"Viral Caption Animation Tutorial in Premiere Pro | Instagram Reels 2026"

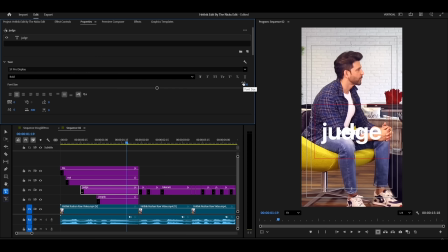[4:09]
I'm making them significantly bigger, maybe 200 or 250 in size. Now I'm selecting the other text layers, the non-highlighted words. I'm adjusting their position to sit above and below our highlighted words.
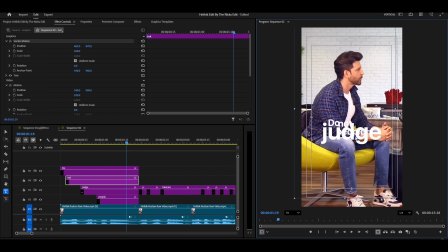[4:22]
Something like this. You can see what I'm doing on screen right now. I'm noticing that the non-highlighted words are still a bit too big, so I'm selecting those words again, and I'm reducing their size to about 70%. I'm selecting this first word that I've positioned and styled exactly how I want it.
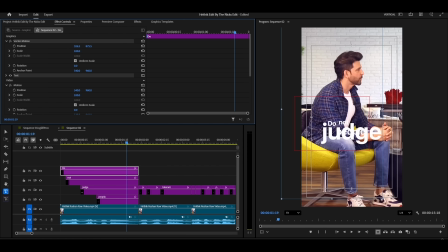[4:40]
When I'm satisfied with its position and size, and I need the second word to be in the same position relative to the highlighted word, I'm going to copy the text settings. Now I'm selecting the second word and pasting those settings. Now both words are perfectly aligned and positioned identically.
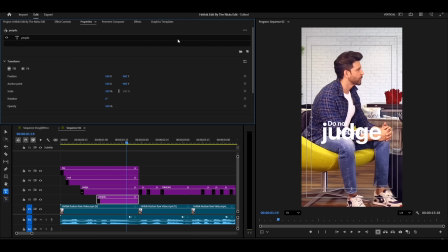[4:55]
Now I'm selecting this other text layer, and and I'm also decreasing its size to about 70%. I'm placing this word below our highlighted word, something like this. You can see how I'm creating this balanced composition with the highlighted word in the center and the supporting text above and below.
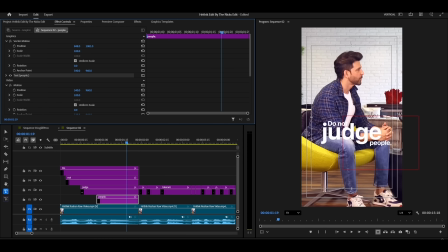[5:15]
Before we move ahead to the next section, I want to make sure all our non-highlighted text is the same size throughout the entire video. This creates consistency and makes the edit look polished. I'm selecting all our text layers. I'm clicking and dragging across the timeline to select them all at once.
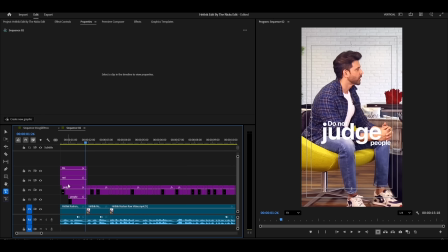[5:32]
Now I'm going to the properties and I'm changing the size to 70% across the board. Now all our non-highlighted text is the same size throughout the video. Perfect. Now I'm moving ahead to the next section.
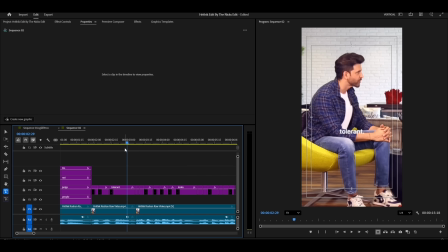[5:44]
I'm selecting the text for our next highlighted word. Same as before, I'm increasing this text size to make it stand out as our featured word. Make sure you watch this full tutorial all the way to the end, because right now we're only adjusting the text positioning and hierarchy.
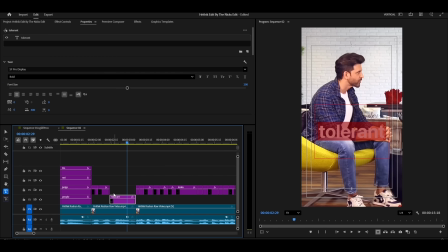[6:00]
After this, we're going to add all the cool text animations and effects that make this edit look professional and visually stunning. Also, a quick reminder, you'll find this video with the download link in the description, so you can practice with the same footage.
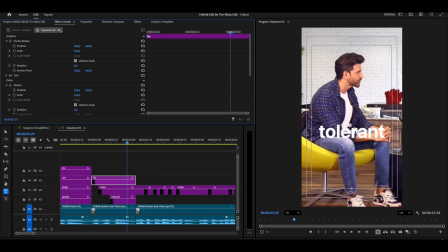[6:13]
But if you need this exact Premiere Pro project file to learn every single animation and technique step by step, to really see how everything is built under the hood, just join the membership.
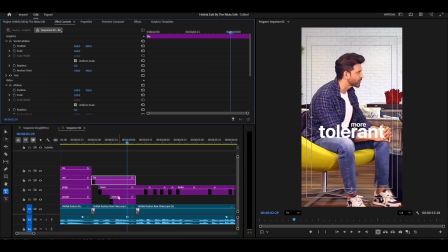[6:26]
You'll get the complete project file in the community post section, and you can open it up and study exactly how I created every effect.
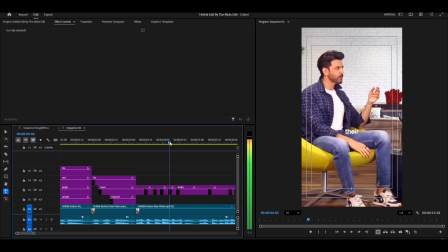[6:35]
Now, back to the edit. For certain sections, I need some movie clips to add visual interest and keep things dynamic.
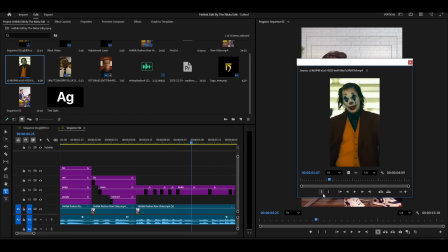[6:42]
I already have this Joker movie clip that I want to use. I'm just dragging and dropping it onto my timeline, placing it right here where I want it to appear.
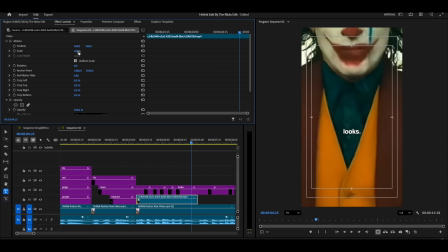[6:51]
Now we're doing the same thing with the text positioning. I'm choosing one word to highlight, and I'm increasing its size to make it stand out.
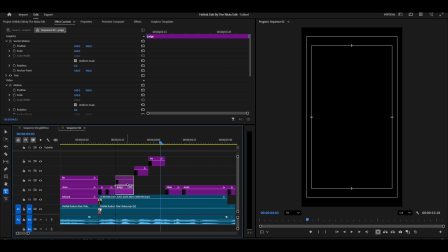[7:00]
The remaining words stay the same size, but I position them around the highlighted word.
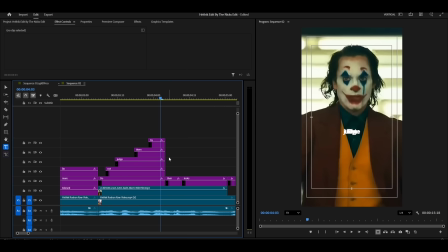[7:05]
Let me show you what I mean. You can see it right here on screen. I'm going to speed up this part of the tutorial because the process is exactly the same as what we just did. But make sure you watch carefully and notice how and where I place the highlighted words and the supporting non-highlighted words.
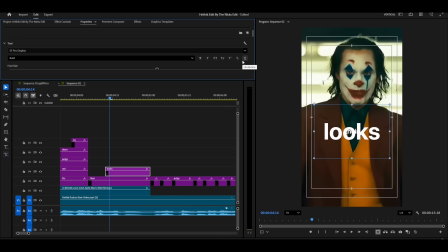[7:24]
This is the important part you need to understand. You need to know something about typography and design principles.
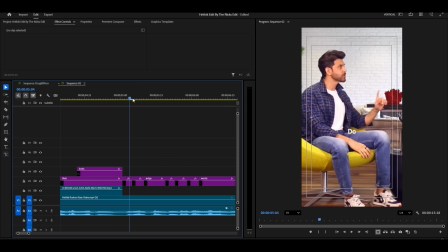[7:31]
It's all about creating visual balance and hierarchy, making sure the viewer's eye is drawn to the most important words first.
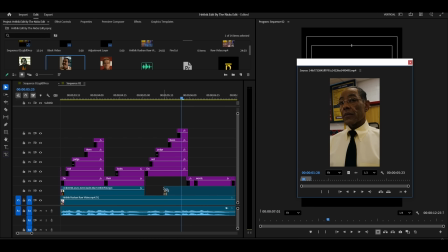[7:41]
Now I need another movie clip for this next part.
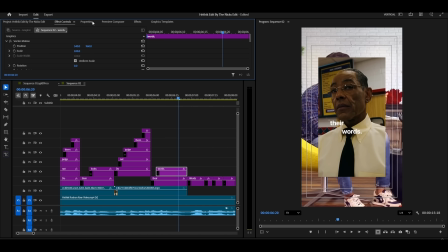[7:44]
I'm selecting just the section that I want from this longer clip, and I'm dragging and dropping it to my timeline.
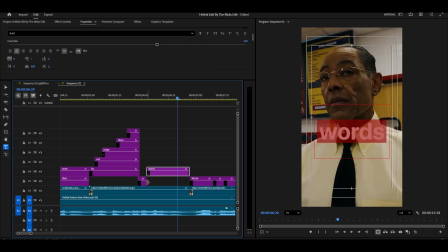[7:51]
By the way, you'll find all these assets, all the movie clips, all the project files, everything.
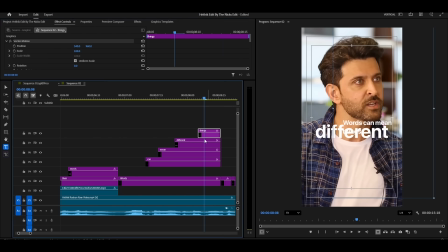[7:56]
If you join the membership, you'll get all of these resources in one place.
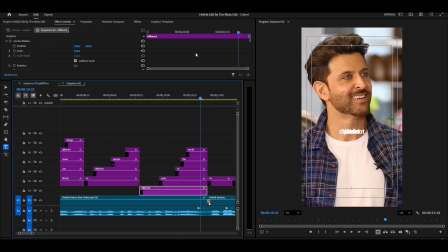[8:01]
Plus, you'll also find all my previous video project files, so you can learn from those too.
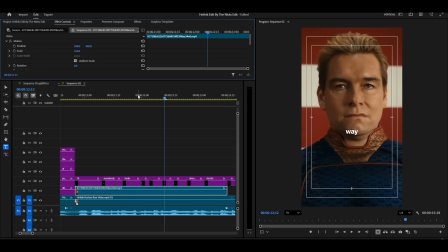[8:07]
Watch how I place the text here.
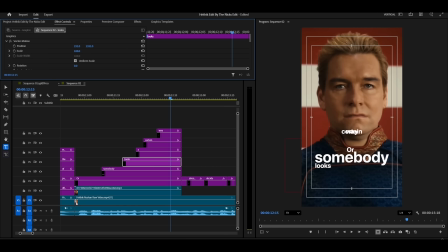[8:09]
I'm speeding up this part of the tutorial, but if you want to watch it slowly and study exactly what I'm doing, just slow down the video playback speed using the YouTube settings.
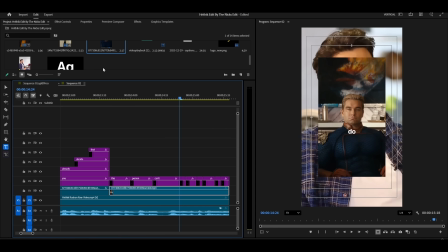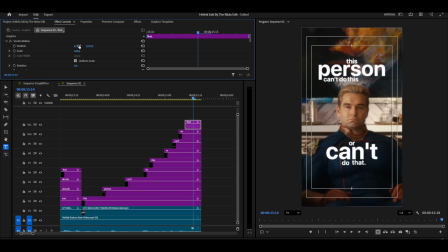[8:26]
Perfect! Our text placement is now complete throughout the entire video. Now we're moving to the effects and animations.
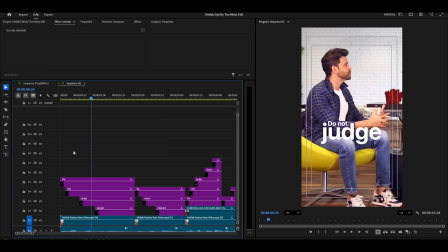[8:34]
This is the main part of the video that really makes everything pop, so make sure you focus and watch carefully here. First, we're going to add shadows to our text. I'm going to the effects panel, and I'm searching for long shadow. You can see it right here. Long Shadow FX. This effect is only available in Premiere Pro
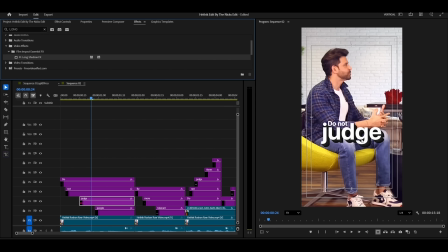[8:54]
2025, but if you're using any previous version of Premiere Pro, you can just add a simple drop shadow effect instead. I'm dragging this long shadow effect onto one of our highlighted text layers. Now I'm going to Effect Controls. First, I'm increasing the shadow length. I'm dragging this slider up to make the shadow nice and long.
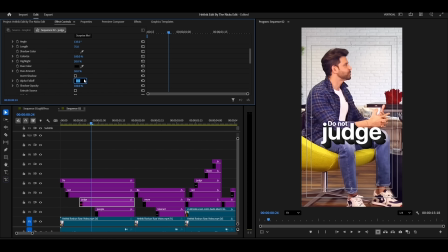[9:12]
Now here's the secret setting. I'm also increasing the alpha fall off to 100%. This is what makes our shadow fade out smoothly and look aesthetic and professional. Without this, the shadow looks harsh and blocky. You can tweak the other settings according to your preference. Play with the angle, the opacity, the color, customize it to match your style.
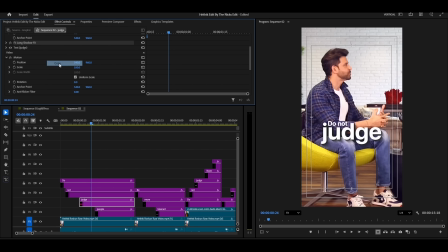[9:31]
When you're happy with how the shadow looks, here's what we do. I'm right-clicking on the text layer with the shadow and I'm choosing Copy.
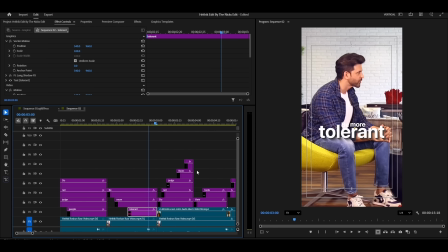[9:37]
Now, we're only going to paste this shadow effect onto our highlighted words, not the small supporting text.
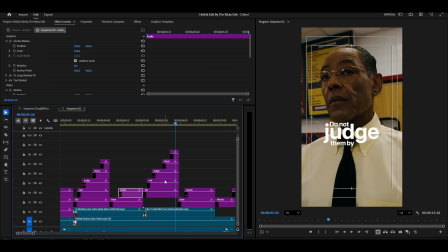[9:44]
The highlighted words deserve the extra emphasis. I'm selecting all the highlighted words throughout the video, clicking each one. Now I'm pressing Ctrl+V on Windows,
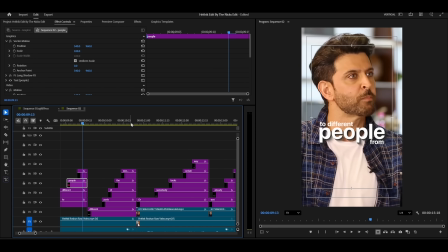[9:56]
or Command+V if you're using a Mac. Just like that, I've pasted the shadow effect throughout the entire video to all our highlighted words.
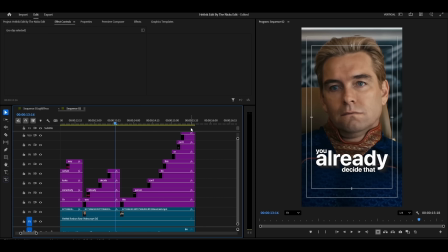[10:04]
Look how good this looks now. The text has so much more depth and dimension.
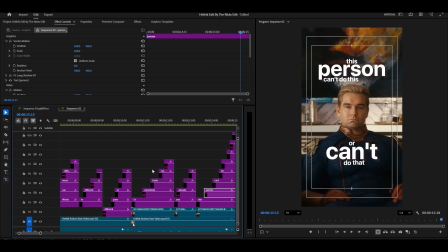[10:09]
Now for the most important part. The text animation.
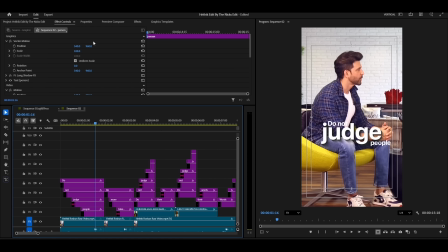[10:14]
This is what makes your captions go from static and boring to dynamic and viral worthy. I'm going to the effects panel and I'm searching for transform. I'm adding this transform effect to one of our text layers.
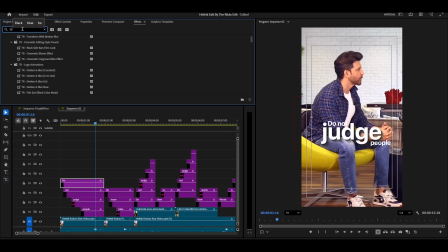[10:33]
Now I'm searching for Gaussian blur in the effects panel as well. I'm adding this to the same text layer. These two effects combined are going to create that buttery, smooth, fade-in animation that looks so professional. Now I'm going to effect controls. First, in the Gaussian blur effect, I'm turning on the blur value keyframe.
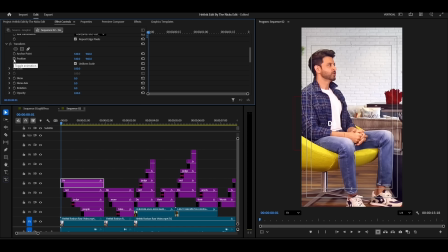[10:52]
Now in the transform effect, I'm turning on the position keyframe. Just like that, I've pasted, and I'm also turning on the opacity keyframe. Now carefully watch how I set up these keyframes and what values I use. This is crucial for getting the exact same animation.
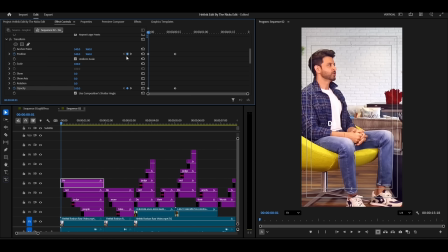[11:10]
At the starting point, the very first keyframe, I'm setting blur value high around 50 to 100 position, slightly below where the text will end up, moving it down on the y-axis. Opacity 0%, completely invisible.
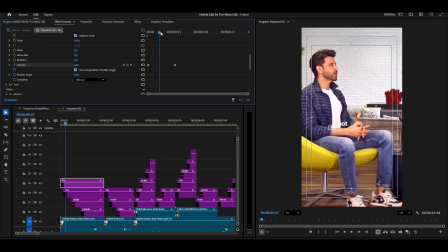[11:30]
Now I'm moving forward in my timeline, maybe 15 to 20 frames ahead. At this ending point, I'm setting blur value 0 position, exactly where we want the text to be, the center position. Opacity 100%. I'm selecting all the keyframes, clicking and dragging to select them all.
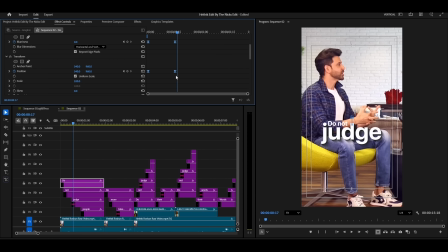[11:46]
I'm right-clicking and choosing ease in and ease out. But we're not done yet. Make sure you adjust the keyframe graph. I'm clicking on the graph editor right here, and I'm creating this smooth curve. You can see what I'm doing on screen. I'm making the curve nice and smooth so the animation accelerates and decelerates naturally.
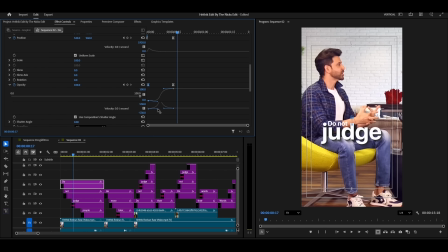[12:04]
This is what separates amateur animations from professional ones. That smooth easing makes all the difference. Once you're happy with your text animation on this one word, we're going to copy it.